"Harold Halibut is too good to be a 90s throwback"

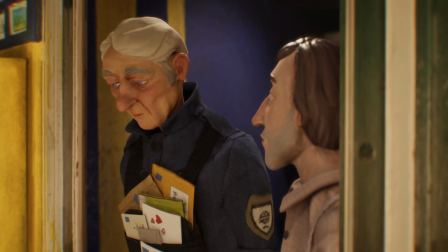(0:04)
It's not often these days that you look at a video game and wonder how on earth it was achieved.
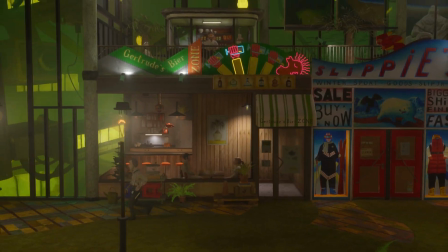(0:09)
Miracles become mundane in an age of miracles, I guess. Way back in the days where the idea of photorealistic video game graphics were the stuff of science fiction,
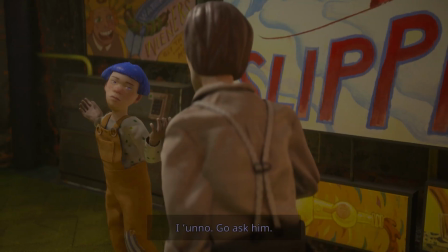(0:18)
game developers would often try to get within 3 football fields of it via innovative, unconventional means that they often had to invent.
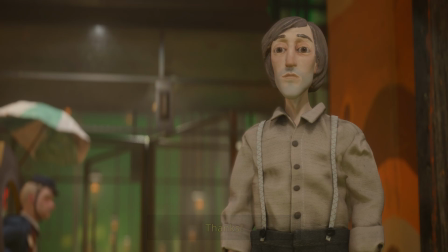(0:26)
Like how Mortal Kombat, for example,
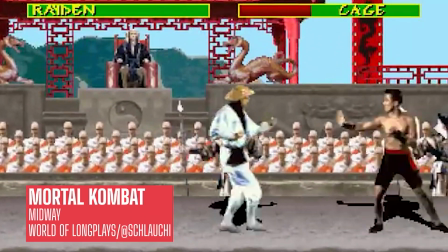(0:28)
blew us all away in the 90s with its highly realistic graphics made from digitized real people.
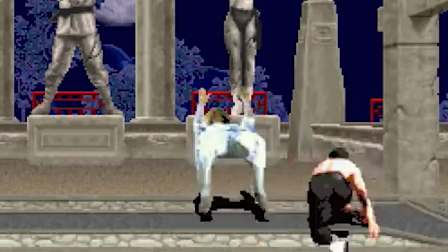(0:35)
I mean, yeah, it looks crap now, but back in the day, this was mind-blowing.
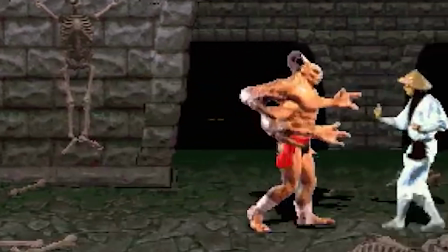(0:39)
And they could do clever things like make a stop-motion character with 4 arms and have him interact with all the other characters at the same scale.
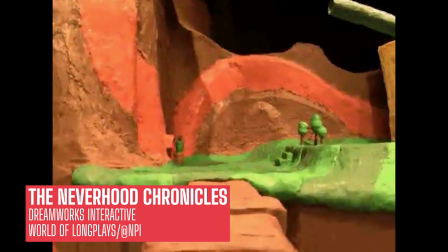(0:48)
Yes, even though it seems entirely incongruous given that stop-motion animation is an old thing and video games are a new thing, only one of those statements is actually true.
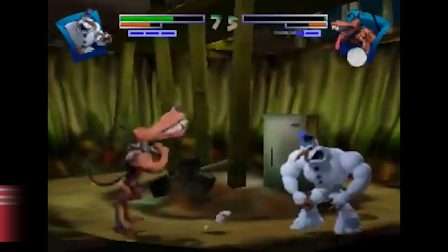(0:55)
The two things have had a very long and productive relationship,
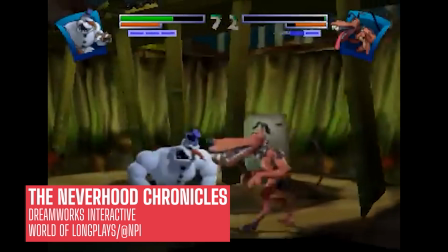(0:59)
and it's wonderful to see it somewhat continuing with games like Throwback and Halibut,
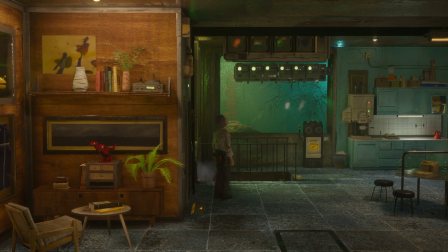(1:05)
where every object, person, set in the world has been handcrafted by human people with human
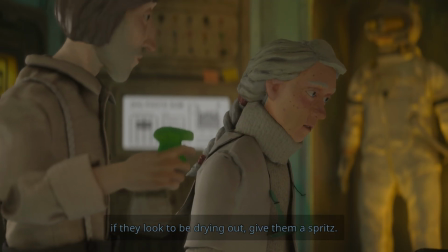(1:14)
inconsistencies and human imperfections that are infused in the work.
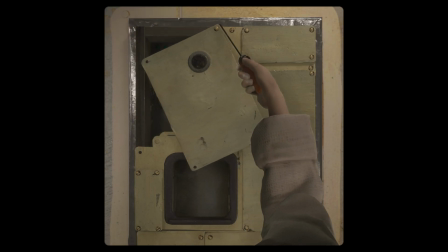(1:18)
And this is what makes Halibut beautiful, and it's something that is very, very difficult to simulate if you're doing 3D modeling in the computer from scratch.
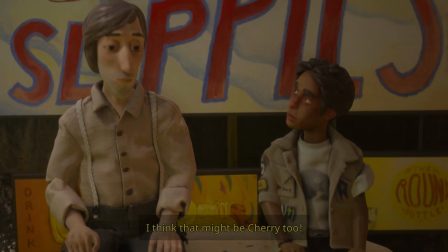(1:26)
I guess what I love about this game the most is that it's been made in the only way it could possibly have been made,
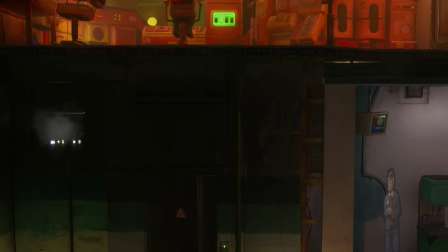(1:32)
and shot through the whole thing is this unwavering commitment to its aesthetic,
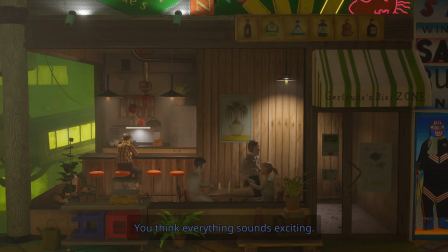(1:37)
an aesthetic that absolutely serves the story.
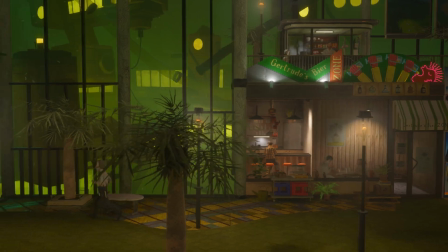(1:40)
This is a dilapidated spaceship / space station that has been trapped underneath an alien ocean for centuries and is,
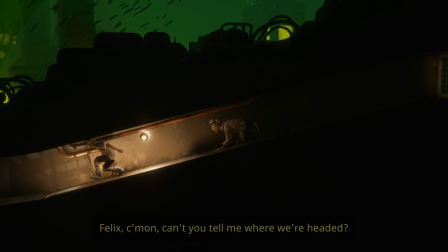(1:49)
as a result, a bit knackered, a bit warped, a bit dirty, a bit on the wobbly side of things,
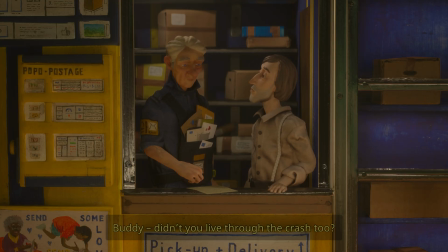(1:54)
frankly. If they ever do a Red Dwarf video game, I reckon this is how they should do it.
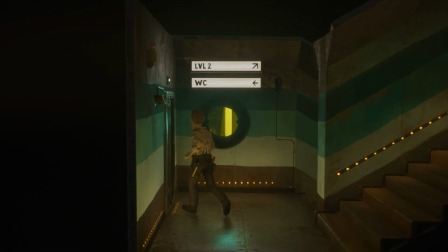(1:59)
The ocean-bound makeshift city of Fedora feels like a place that has been occupied for much longer than it was ever intended to be.
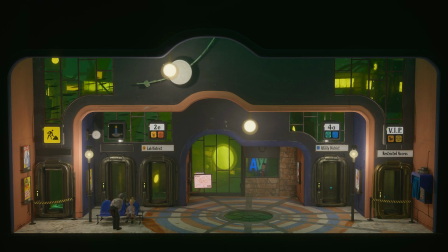(2:08)
And like people living in a small flat that they've outgrown but can't afford to move away from,
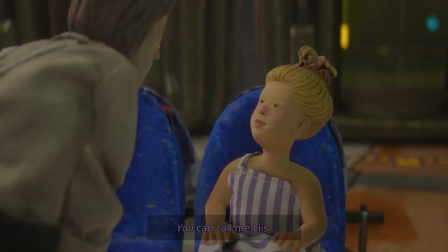(2:12)
he said semi-autobiographically, the occupants have just had to make do.
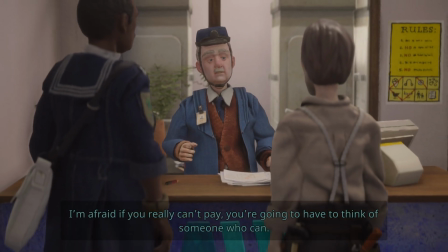(2:17)
And you see this in everything. Almost every room feels like it's fulfilling a purpose it was never intended for.
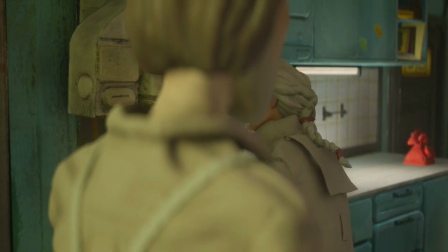(2:22)
It's a beautiful game in its own way, but it's stifling and oppressive.
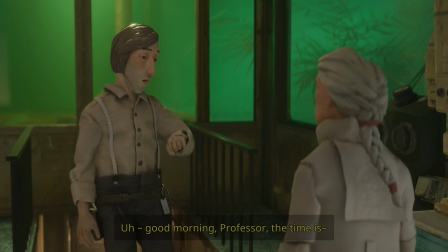(2:26)
And you're meant to feel stifled and oppressed because you're playing someone who is perennially treated like an idiot and taken for granted by people who
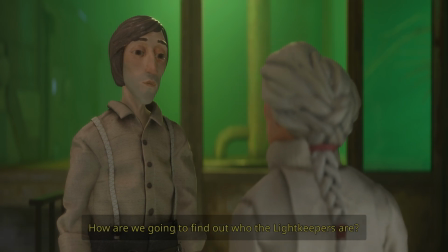(2:32)
nonetheless keep taking advantage of you and don't seem like they'd be able to function if they weren't constantly taking advantage of you.
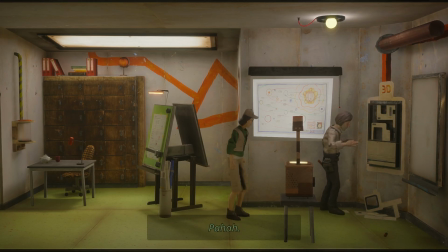(2:39)
Referring to Halibut as stop motion is a bit of a misnomer anyway. Stop motion is a way of achieving animation.
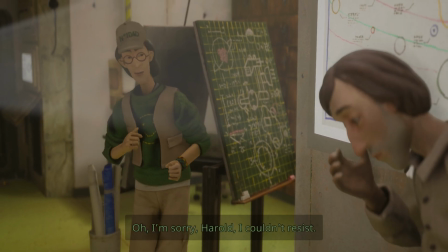(2:45)
It's not an art style. It's just one that lends itself to this hand-sculpted look for obvious reasons.
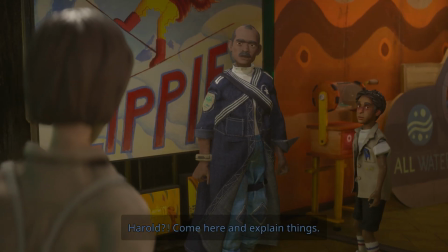(2:50)
Halibut is actually very beautifully and smoothly animated.
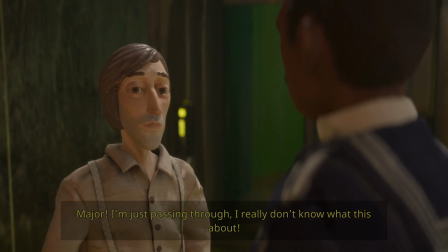(2:54)
When I first saw it, I assumed it was one of those sort of FMV things where they've done stop motion in camera and then built the game around that,
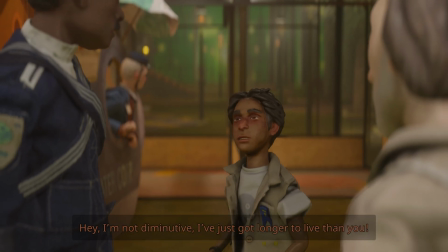(3:01)
but actually, though everything has been hand-built, it's been scanned photogrammetrically.
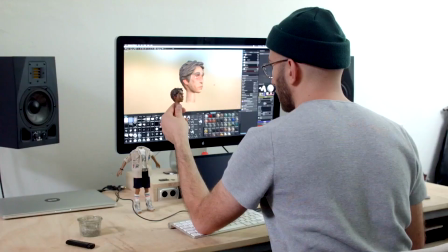(3:07) Come on, spit it out, man!
In painstaking detail to preserve every single one of those little human touches,
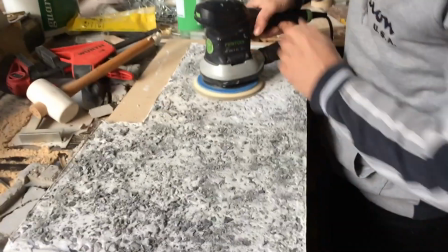(3:14)
and then animated in the traditional way, or untraditional way, depending on your outlook.
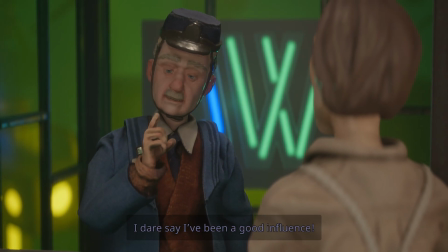(3:19)
I'm pretty sure they're using digital acting and motion capture here, and building the scenes in this way allows them to do these wonderful sweeping camera moves that would
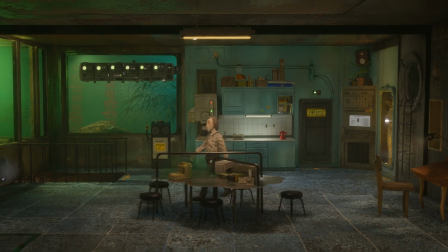(3:27)
just be impossible to do in an interactive medium if you were doing everything in camera.
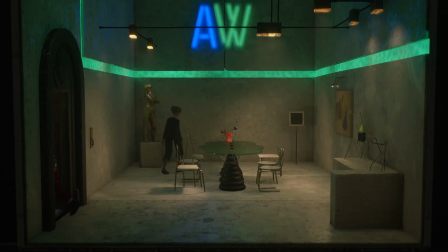(3:31)
And so the game is constructed in a beautifully handmade way, but animated in a beautifully modern way,
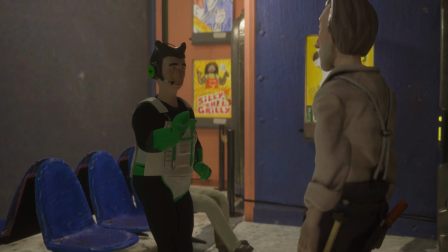(3:38)
which creates this hybrid art style that brilliantly, I think, achieves photorealism but on a miniature scale,
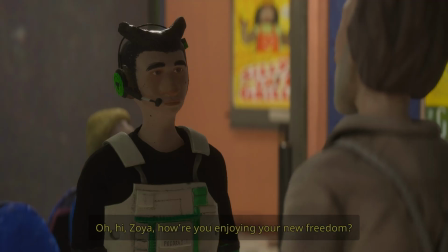(3:44)
on a tilt-shifted scale, and with no risk whatsoever of descending into the uncanny valley.
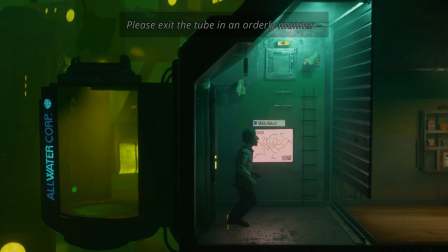(3:49)
I think this game is a marvellous achievement.
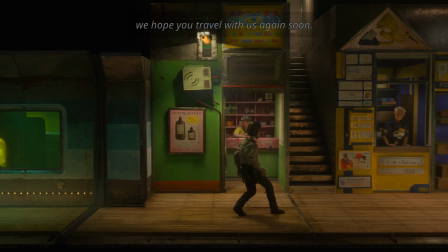(3:52)
There is one concession to actual stop-motion animation in the lip-syncing, which is very staccato and deliberately made to look hand-animated.